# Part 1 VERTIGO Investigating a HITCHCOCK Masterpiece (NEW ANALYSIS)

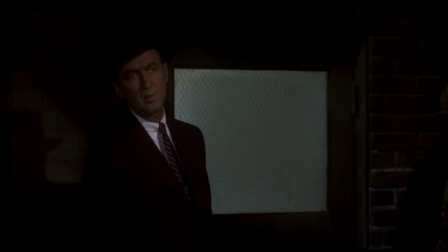12:27 If you're like me, at this point you're wondering which part of Vertigo is a dream and which part is reality.
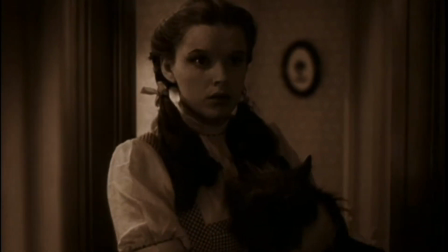12:38 What if the answer is this simple?
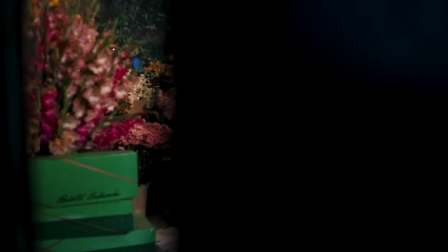12:41 Like The Wizard of Oz, everything in Vertigo that happens in color is a dream.
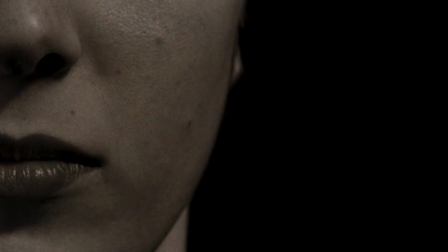12:50 You ever thought about why Vertigo begins without color? Why set the beginning apart so much from the rest of the film?
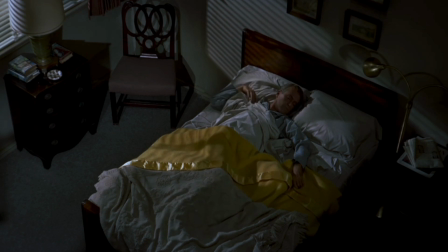12:59 Let's go back to Scotty's dream or nightmare, or whatever it truly is,
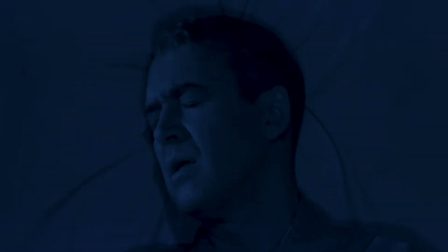13:06 and keep in mind how the beginning of the nightmare and the opening of the film parallel each other.
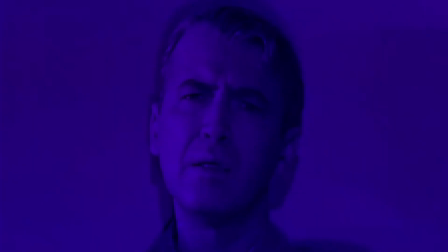13:13 Right off the bat, Scotty's nightmare and the opening of the film both have something in common you're probably already aware of.
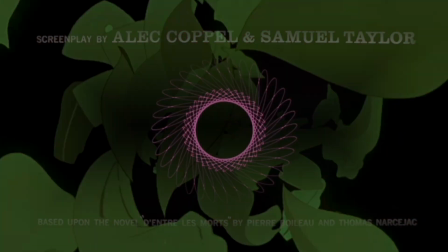13:21 They both feature animation. These are the only two sequences in the film to do this, so there's our first link.
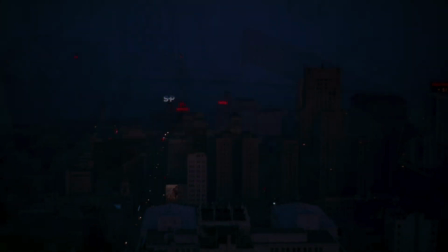13:31 Before entering Scotty's bedroom, there's this establishing shot. It's like one you and I have seen before.
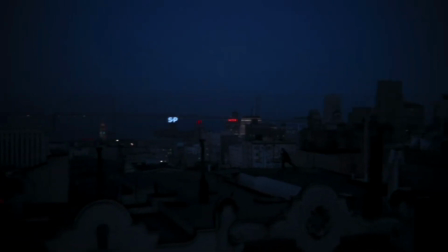13:38 Remember the rooftop panorama from the action sequence that starts the film? It's virtually the same. Now, there's our second link.
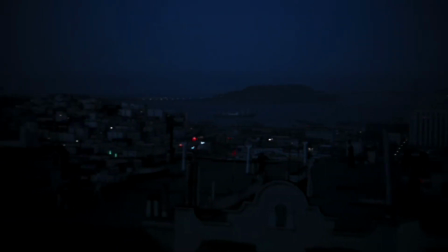13:47 Now compare what Scotty does before the nightmare montage begins to what the woman in the opening credits does before the story begins.
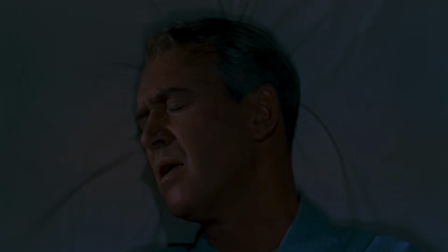13:56 He moves his lips but doesn't talk, the same way the woman is shown doing.
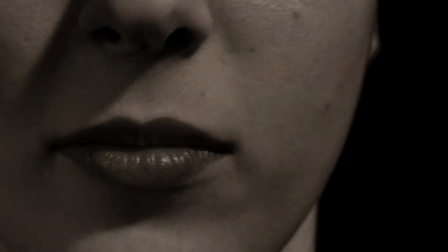14:01 I don't know about you, but that lip movement has always bothered me. It's like it's there on purpose.
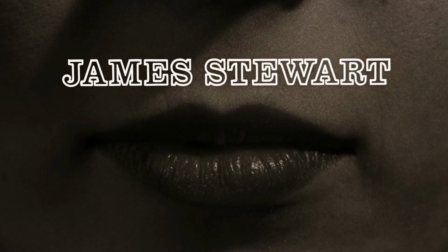14:07 Anyway, back to Scotty.
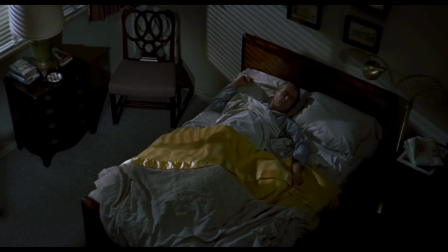14:09 He indicates the right side of the screen with his head, then he indicates the left, just like the woman does in the opening credits with her eyes.
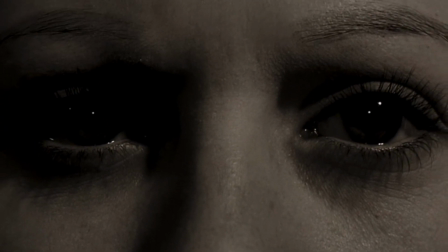14:18 There is a heavy emphasis on the leftward direction in Vertigo, which I'll get into later.
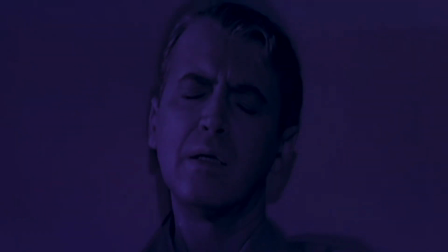14:25 From the left, Scotty then looks forward at the camera, and that's when his nightmare begins to engulf him.
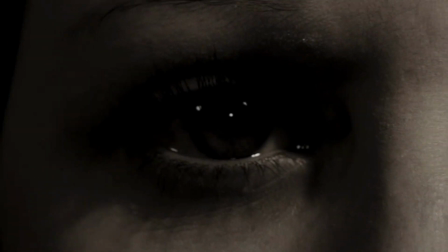14:32 Likewise, from the left, the woman locks eye contact with you and me, and for the first time, color begins to engulf her.
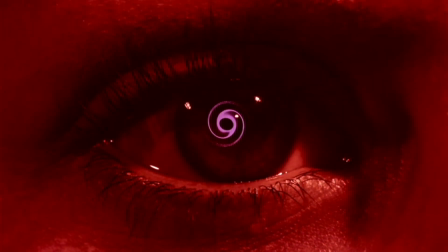14:42 Color signifies that what you and I are about to witness is a dream.
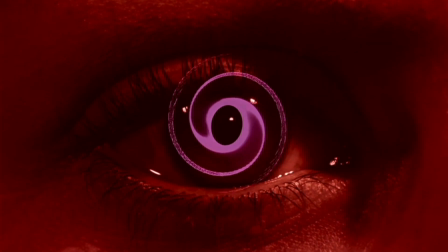14:47 Color equals dream in Vertigo. I can say that because of another clue.
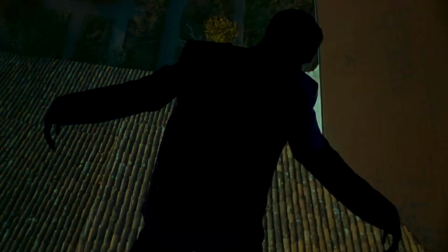14:53 Right as Scotty's nightmare is ending, it loses its dream power, and changes to black and white.
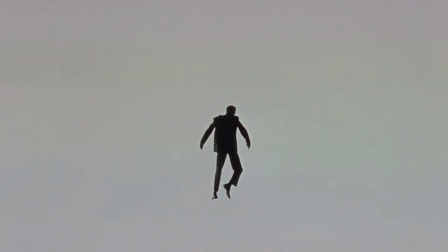15:00 This is significant because for every main character's final scene in Vertigo, Alfred Hitchcock and Edith Head dress them in shades of black and white.
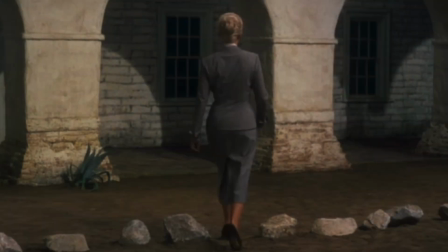15:10 First to go is Madeline in her gray suit. Next is Gavin Elster.
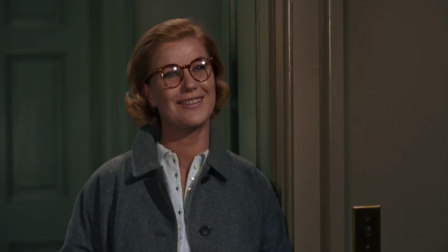15:16 Midge is actually wearing blue in her final scene, but for her final shot,
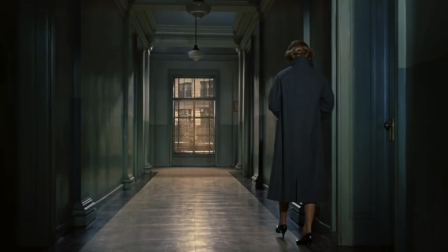15:20 she turns her back, and all you and I can see is her gray coat and her black shoes.
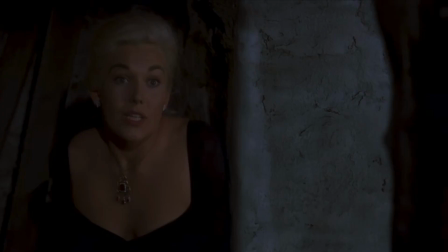15:25 Next is Judy. Like Midge, Judy is also wearing a color in her final scene, the red necklace.
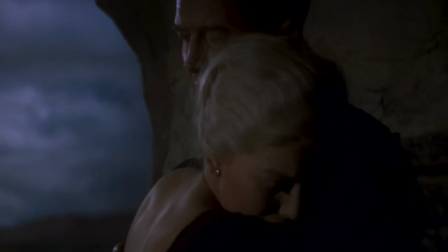15:31 But for her final shot, all you and I can see is her black dress. And finally, Scotty, dressed in a charcoal suit and a silver necktie.
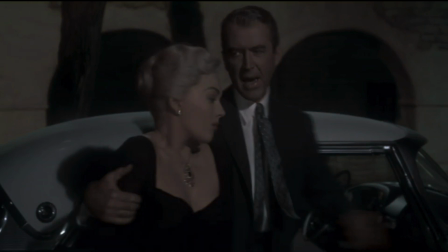15:41 Color equals dream, and every main character makes their departure from the dream virtually drained of color.
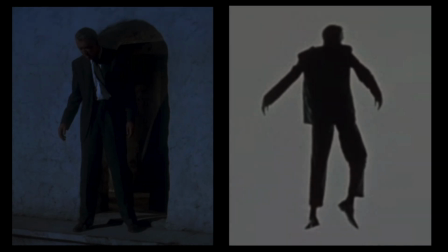15:47 And here's one more link. Both the nightmare and the story itself end with Scotty striking this same pose. The nightmare isn't a dream at all, it's a revelation. It reveals two things.
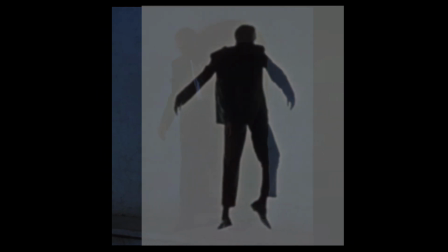16:02 I'll get to the second later, but for right now, it reveals that Vertigo was all just a dream.
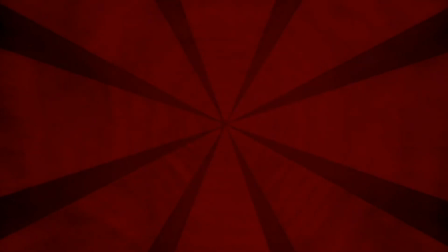16:09 I'm beating you over the head with this point, but you didn't need me to do that. You've already heard people describe Vertigo as dreamlike, so it's not too much of a leap to accept that Vertigo is a dream. And dream interpretation is where the party's at in Vertigo, isn't it?
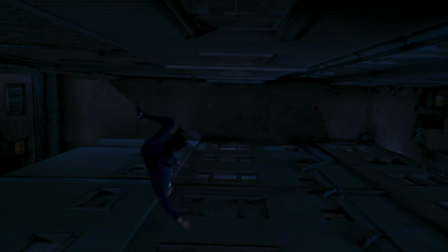16:26 Since Vertigo is just a dream, on the one hand, that comes as a relief.
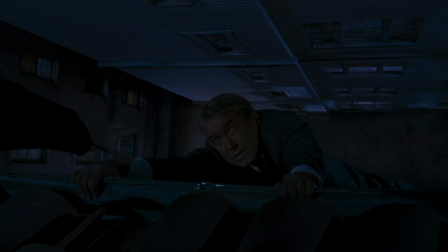16:31 The kind police officer in the beginning didn't die after all.